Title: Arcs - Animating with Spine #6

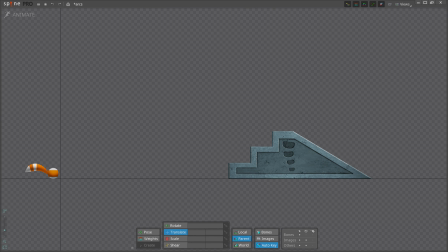0:06 Hello and welcome to the 6th video of our Animating with Spine series. The animation principle we will be looking at today is called arcs. This is an extremely important principle that you will be using in almost every animation you make.
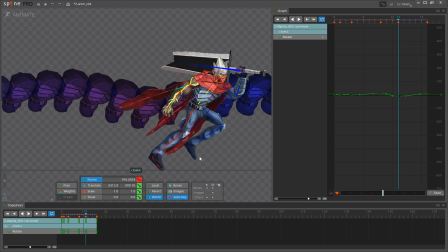0:23 You should be conscious of the arcs you use while posing your characters, and then double check them when your animation is complete.
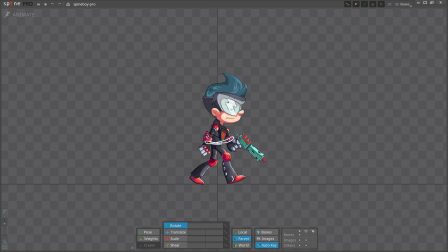0:32 Most actions naturally follow arcs as the elements of the object or character move, such as arms and legs swinging while walking.
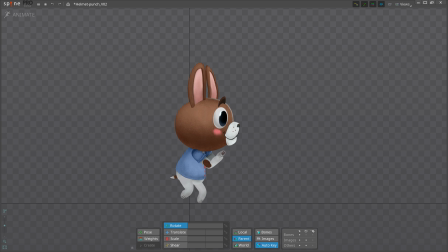0:41 A hit or a throw could be on a completely straight line, but the beginning of the action came sweeping in on an arc.
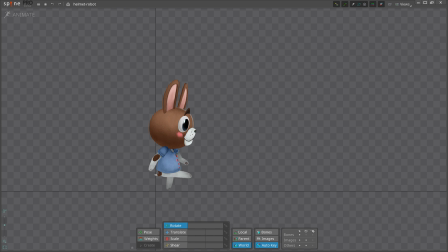0:50 Robots and other kinds of mechanical constructions are some of the few objects where it makes sense to animate them using straight, angular movements. So, if you want your character to dance like a robot, move him in a linear fashion.
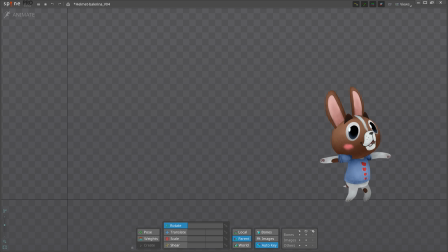1:03 Just about everything else in the world moves along some form of a curved path, known as an arc. You must use arcs in your animation to achieve natural and realistic motion.
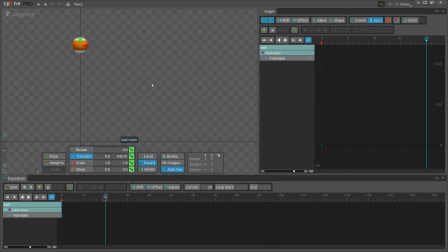1:17 For example, let's look at a basic bouncing ball animation with 3 key poses. If the keys use linear interpolation, it looks very mechanical and unrealistic. The ball needs to follow an arc, and we need to consider the slow in and out caused by gravity.
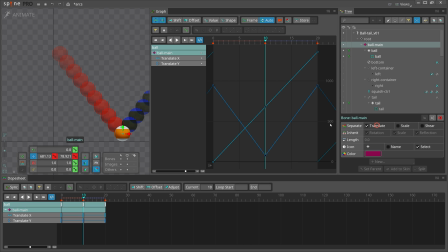1:35 In the graph view, this is easy to achieve by keeping the X movement constant
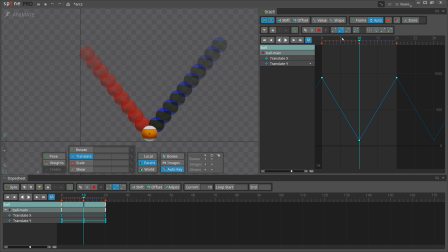1:42 and changing the Y movement to slow out and fast in, then fast out and slow in. This gives the ball an arc. Let's look at the more complex motion of throwing a ball.
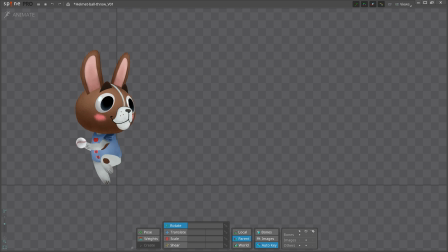2:00 Almost every part of the character is moving in an arc, from the head turn to the hips, arms and legs. Obviously, some things do move in a straight line, like the ball after it's being thrown, but if you zoomed out enough, the ball would move in an arc eventually too. Usually, the faster the motion, the straighter the arc. Straight lines give power.
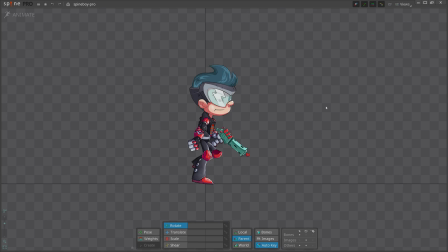2:24 The human eye is attracted to arcs.
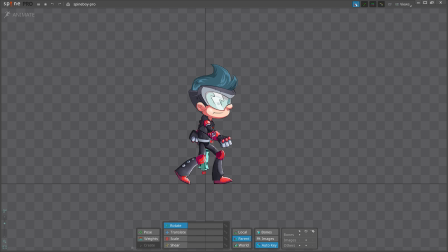2:28 Figure 8 has been proven to be the most attractive arc to the human eye, and any partial variation of figure 8 is equally as effective. The arc is already so ingrained in our minds through nature that we can predict where the arc will end up.
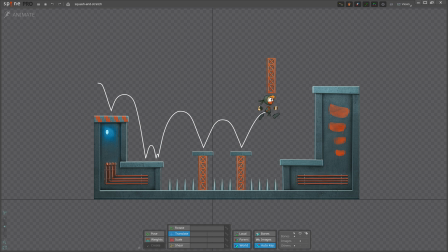2:46 Your audience understands ahead of time through instinct where the arc is going to go. A movement that deviates from these arcs will stand out and look unnatural.
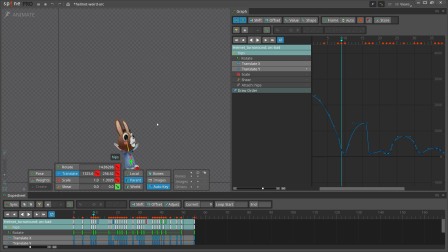2:58 Inspecting your arcs is a great way to find any issues in your movements.
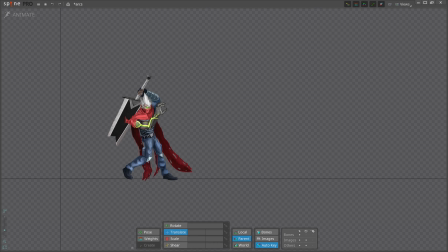3:11 As always, when animating, you also need to know when to break the rules. If all the movements follow arcs, an animation may look smooth and natural, but fail to draw attention to the important parts.
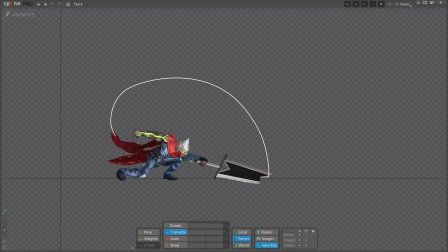3:23 By breaking the smooth arc at just the right time, you can add realistic details to the movement and steer the focus of the animation. This leads us to a new exercise. This time, we will animate a ball with a tail.
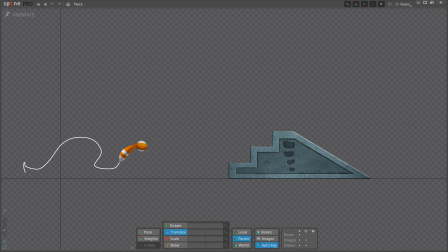3:37 The tail makes the exercise more interesting by showing how the arc of the main action affects the other parts of the character.
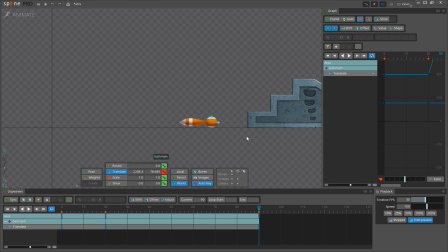3:46 Arcs apply to all the parts of your character. First, like every animation, I will start with the basic key poses. I know I want my ball to jump a few times before coming to the stairs, jump up the stairs, then roll down and stop.
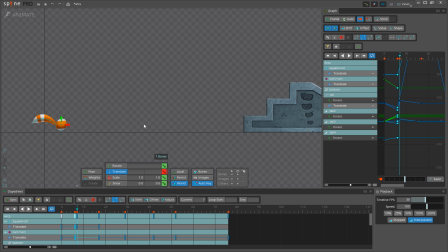4:01 I won't touch the tail for now. I'll concentrate only on the ball keys to find the timing and spacing that feels good to me.